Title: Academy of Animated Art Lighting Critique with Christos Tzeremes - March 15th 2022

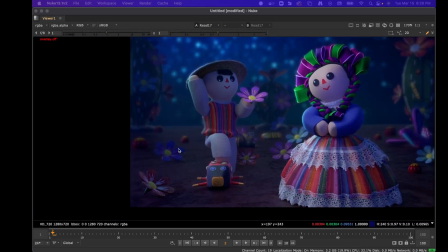(53:37)
So, but yeah, I mean, I like a lot of what you're doing.
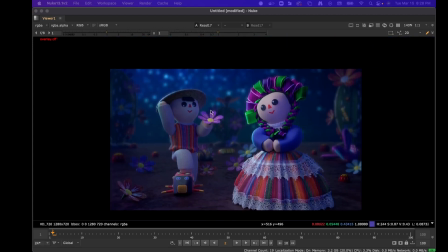(53:43)
So the first thing I'm going to say as a note is that I think you can push this background even more, and I'm going to do a quick comp just to show you like what that might look like.
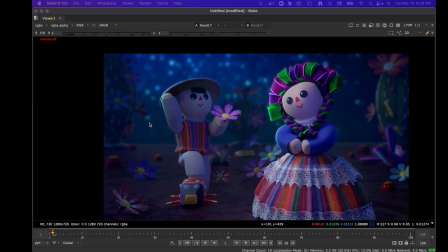(53:56)
Um, and
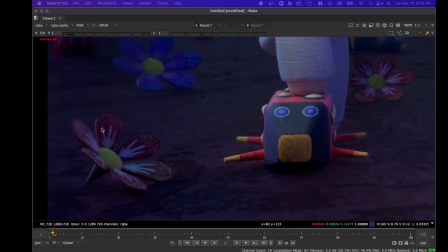(54:01)
I think like some of these areas here, they're looking a little bit floaty.
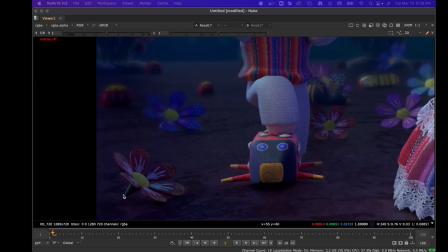(54:07)
So I would hope that there's like some way for you to introduce maybe some like a grounding shadow or something underneath there.
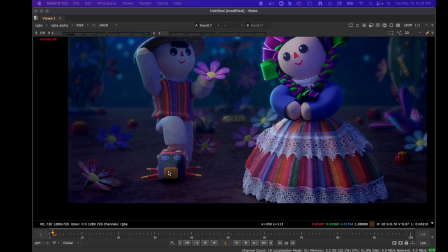(54:16)
Like I feel like this one here and she is feeling really good. Feels like they're on the floor, but some of these petals, um,
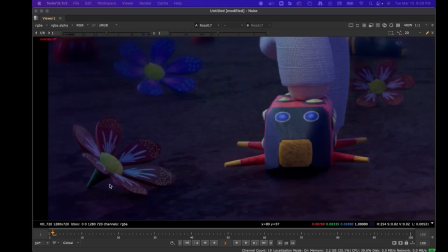(54:25)
it's hard because it's just touching on this tip, and then there's so much ambient light that you don't get that.
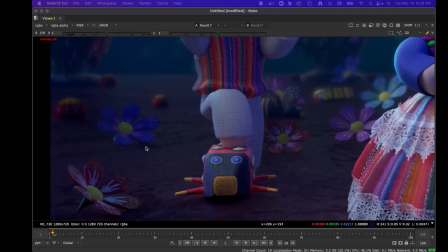(54:32)
But I still feel like maybe a little bit of darkening under here could go a long way towards making those feel like they're hitting.
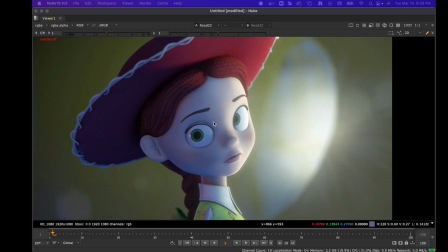(54:41)
Um, Other thing I was gonna say is that uh, so here's another like thing you guys.
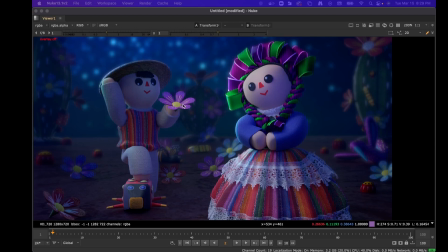(54:50)
Oh, wait.
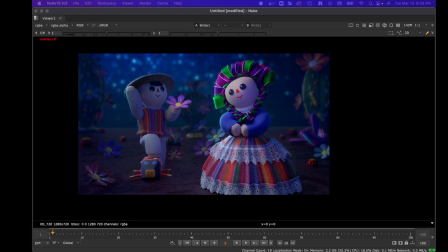(54:55)
So I'm gonna just, am I going crazy? Ah, there we go. Sorry.
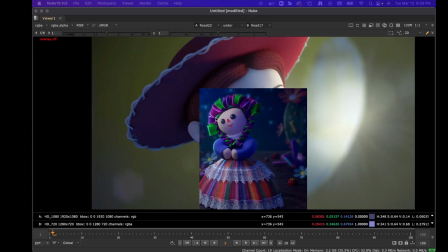(55:09)
And overlay.
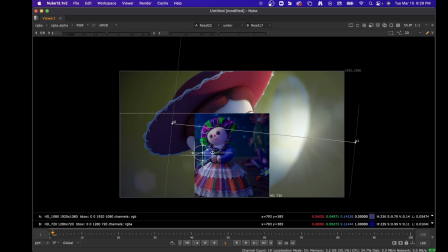(55:17)
Oops.
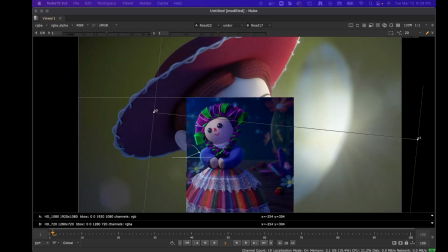So I'm just pulling in these colors, and like, you might move away from this as your main reference, and that's fine.
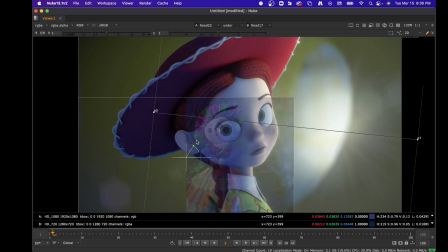(55:36)
But I'm just kind of like, sometimes I like doing this to see them both together,
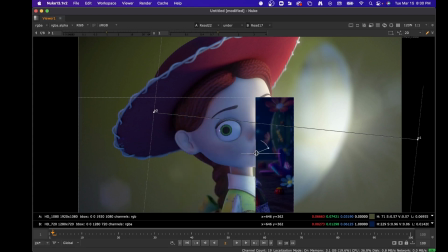(55:42)
and you could do like a quick wipe, and like right away, you can kind of tell,
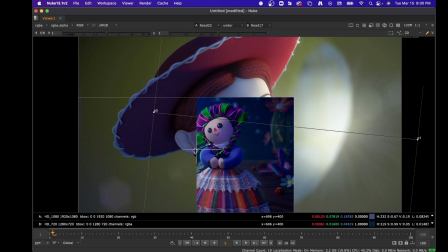(55:54)
that some of like the highlight of her face color is like, maybe, let's see.
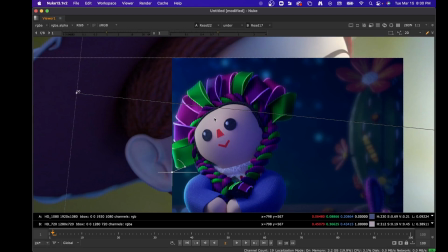So that's like a little red, and then this one.
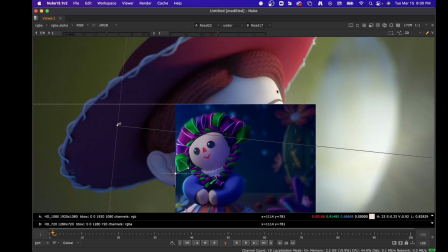(56:21)
Yeah, so just like analyzing the frames here, I feel like you can,
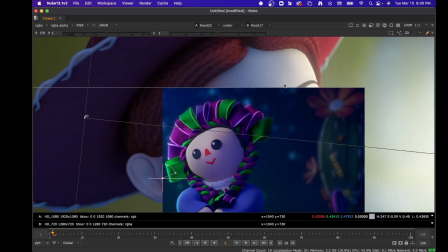(56:29)
if you want like this level of brightness,
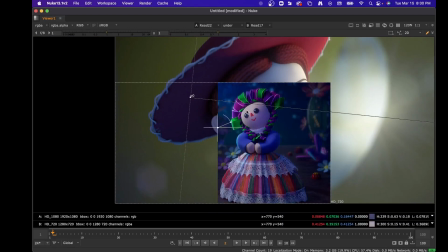(56:32)
you can see immediately that like the brightness levels are much like lower. But I understand that, like these,
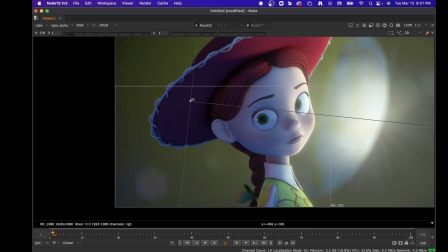(56:42)
let me turn off these ramps, sorry.
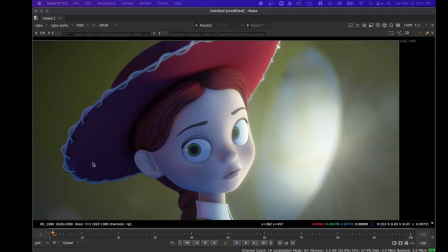(56:49)
I understand that these like characters are, they're different, and they're gonna react differently.
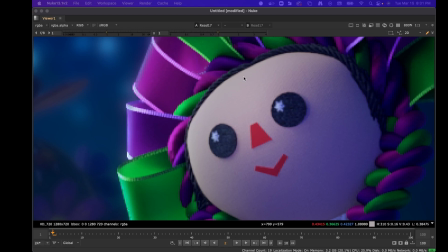(56:55)
But I think like maybe what you can do is introduce like a little bit of brightness along the edge.
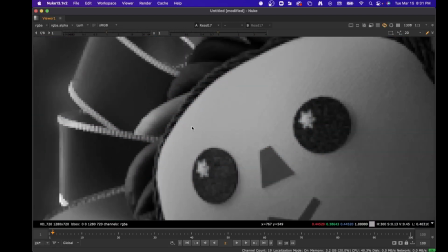(57:04)
So if I jump over to your luminance, from here to here is looking a little flat,
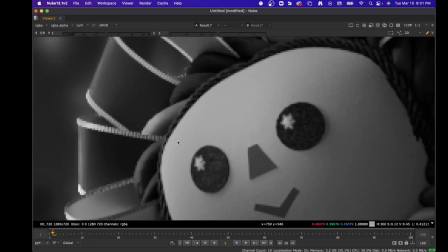(57:11)
and I would just hope that like along the edge you can get, just a little bit more
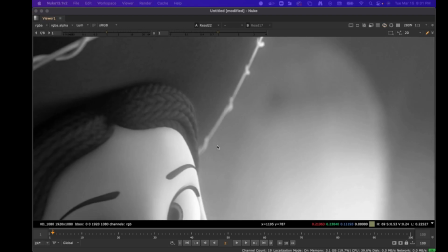(57:17)
brightness, and then I think what it'll do is it'll have that effect, because if you look at the luminance here,
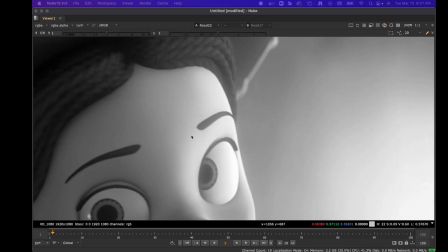(57:23)
you're seeing like a good ramping of that like brightness into the edge.
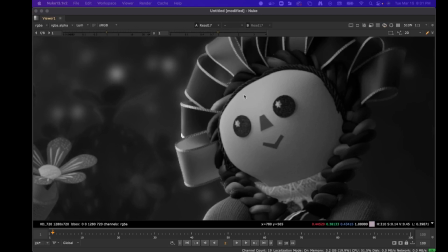(57:28)
I think it'll just give you like really nice, like what you have is already good.
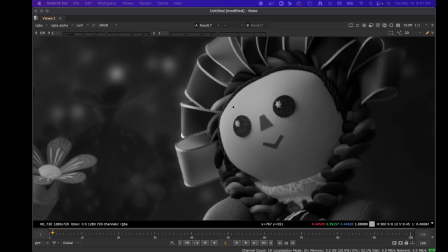(57:34)
I just think it needs a little bit of a brighter edge
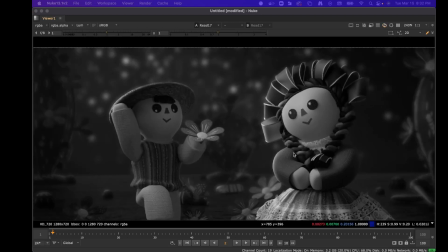(57:39)
from the direction that your key is coming, and I think it'll like, I think it'll work out really well.
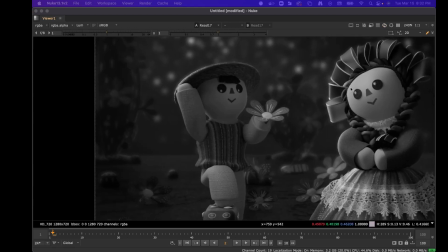(57:47)
The other thing I was going to say is that I think like whatever level you end up here as like her face value,
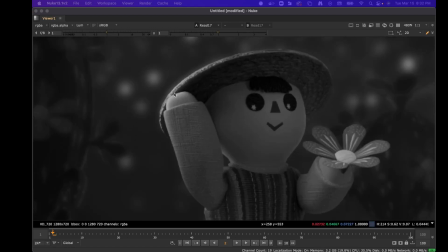(57:54)
it should also be like on the rim and on his hand,
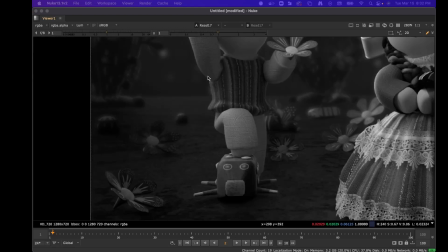(57:58)
and like maybe like, and then like a little bit lower level here, because he has a colored shirt,
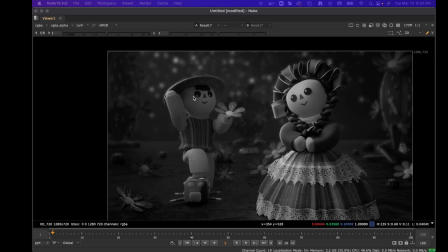(58:04)
but like on his pants, so like imagine that the same light is hitting them, and it has like the same, it's the same light, so it's the same brightness. I think it'll like marry them, a little bit, like into the same scene.
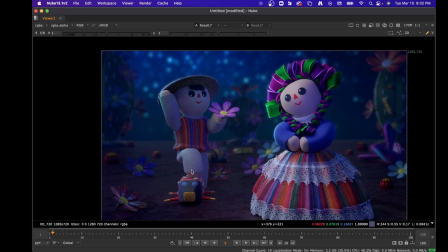(58:23)
Because right now I feel like this is a little bit less bright than what's hitting her, in here. And again, like anything anything where like the object has like a color,
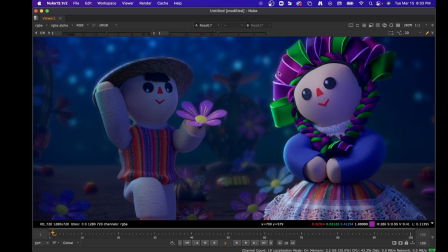(58:37)
especially like a saturated color, the same light will not work the same way. So like you'll have to either like make a different light or like boost it, on that character.
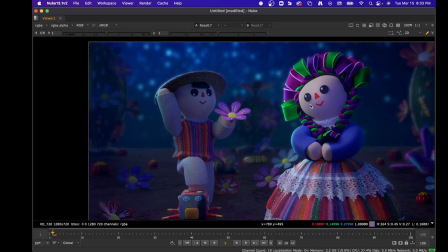(58:48)
But yeah, because that will like having a bright like rim here to match like wherever you end up here,
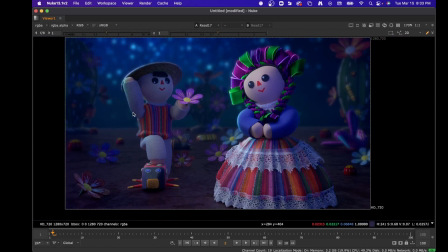(58:59)
I think will just like make it super clear that these two are like your focus.
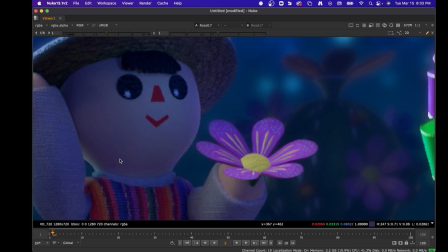(59:04)
But that being said, I do like what you're doing with the colors on this character. I think that's really working.
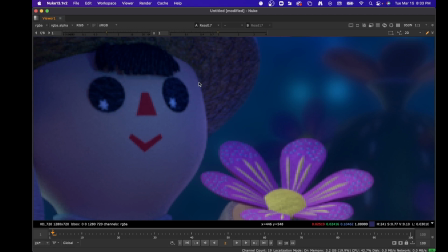(59:10)
I think you could actually go even a little brighter on the inner rim here, like that kick light.
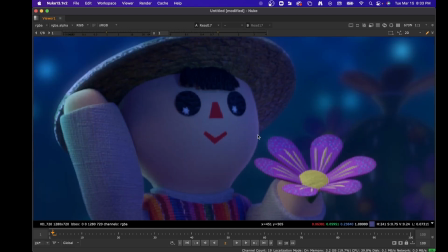(59:17)
I think it'd be a little bit brighter. You don't want it to compete with this one, but I think like if you just pushed it a little bit more, it would reveal itself.
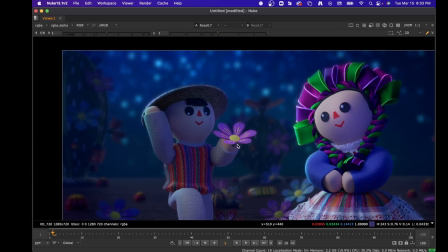(59:25)
It wouldn't be so hidden. Sometimes you don't want to see them, and sometimes you do.
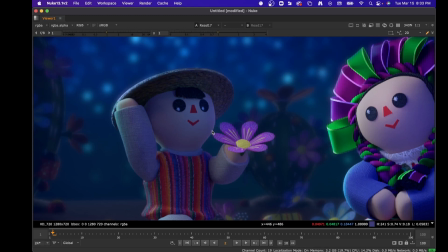(59:30)
And it's kind of up to you. If you increase it and it feels wrong, bring it back down.
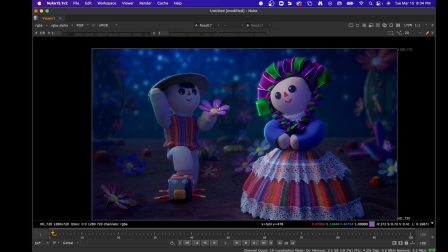(59:35)
It's okay. Like I'm not perfect on everything. But honestly, I really like the way everything's laying out here. I think it's like really pretty.
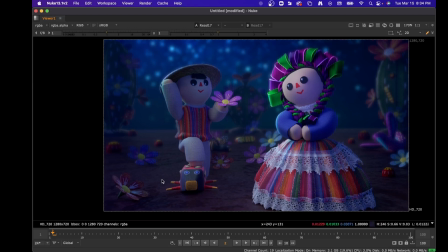(59:48)
I think it's like moving forward really quickly, I think you might want to try
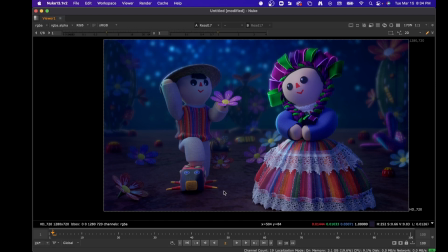(60:01)
like getting the ground to have a little bit more like brightness to it from this light, and it will have like a really soft shadow moving this way, not onto her, but like,
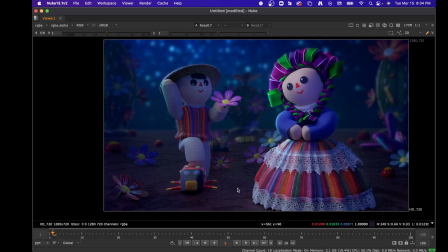(60:17)
like behind her, like really, really soft. And then same thing here,
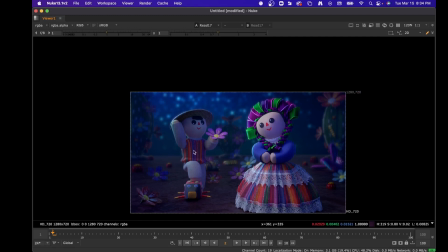(60:23)
because I think it'll just help like ground them in, that lighting that you're doing here.
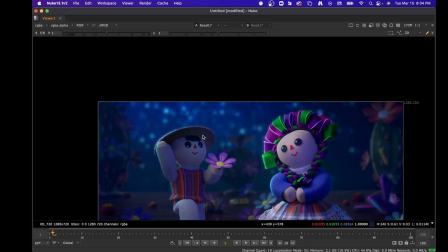(60:31)
And then as far as like the background goes, so
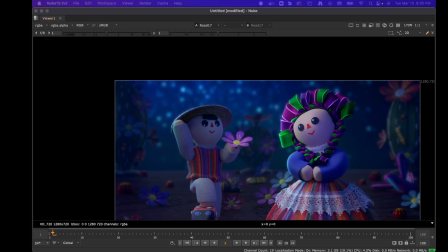(60:38)
so what I'm going to do is I'm going to do a comp and then over it, like over what you have. And I think it could,
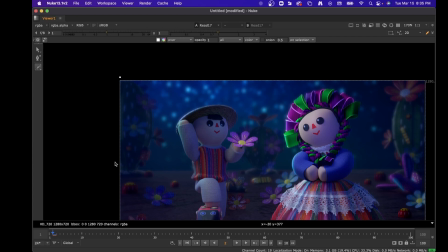(60:50)
so what I want to do is I want to grab a certain section of your BG. I'll be a little more careful on this one since it affects.
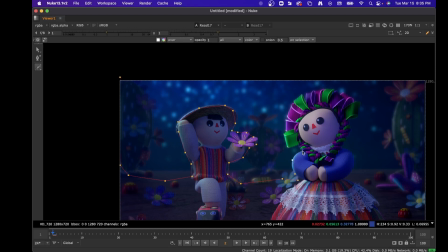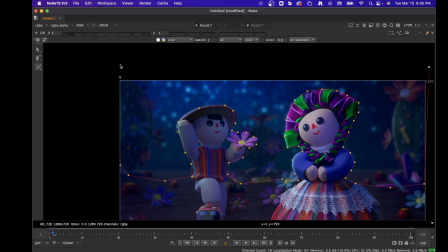Okay, and then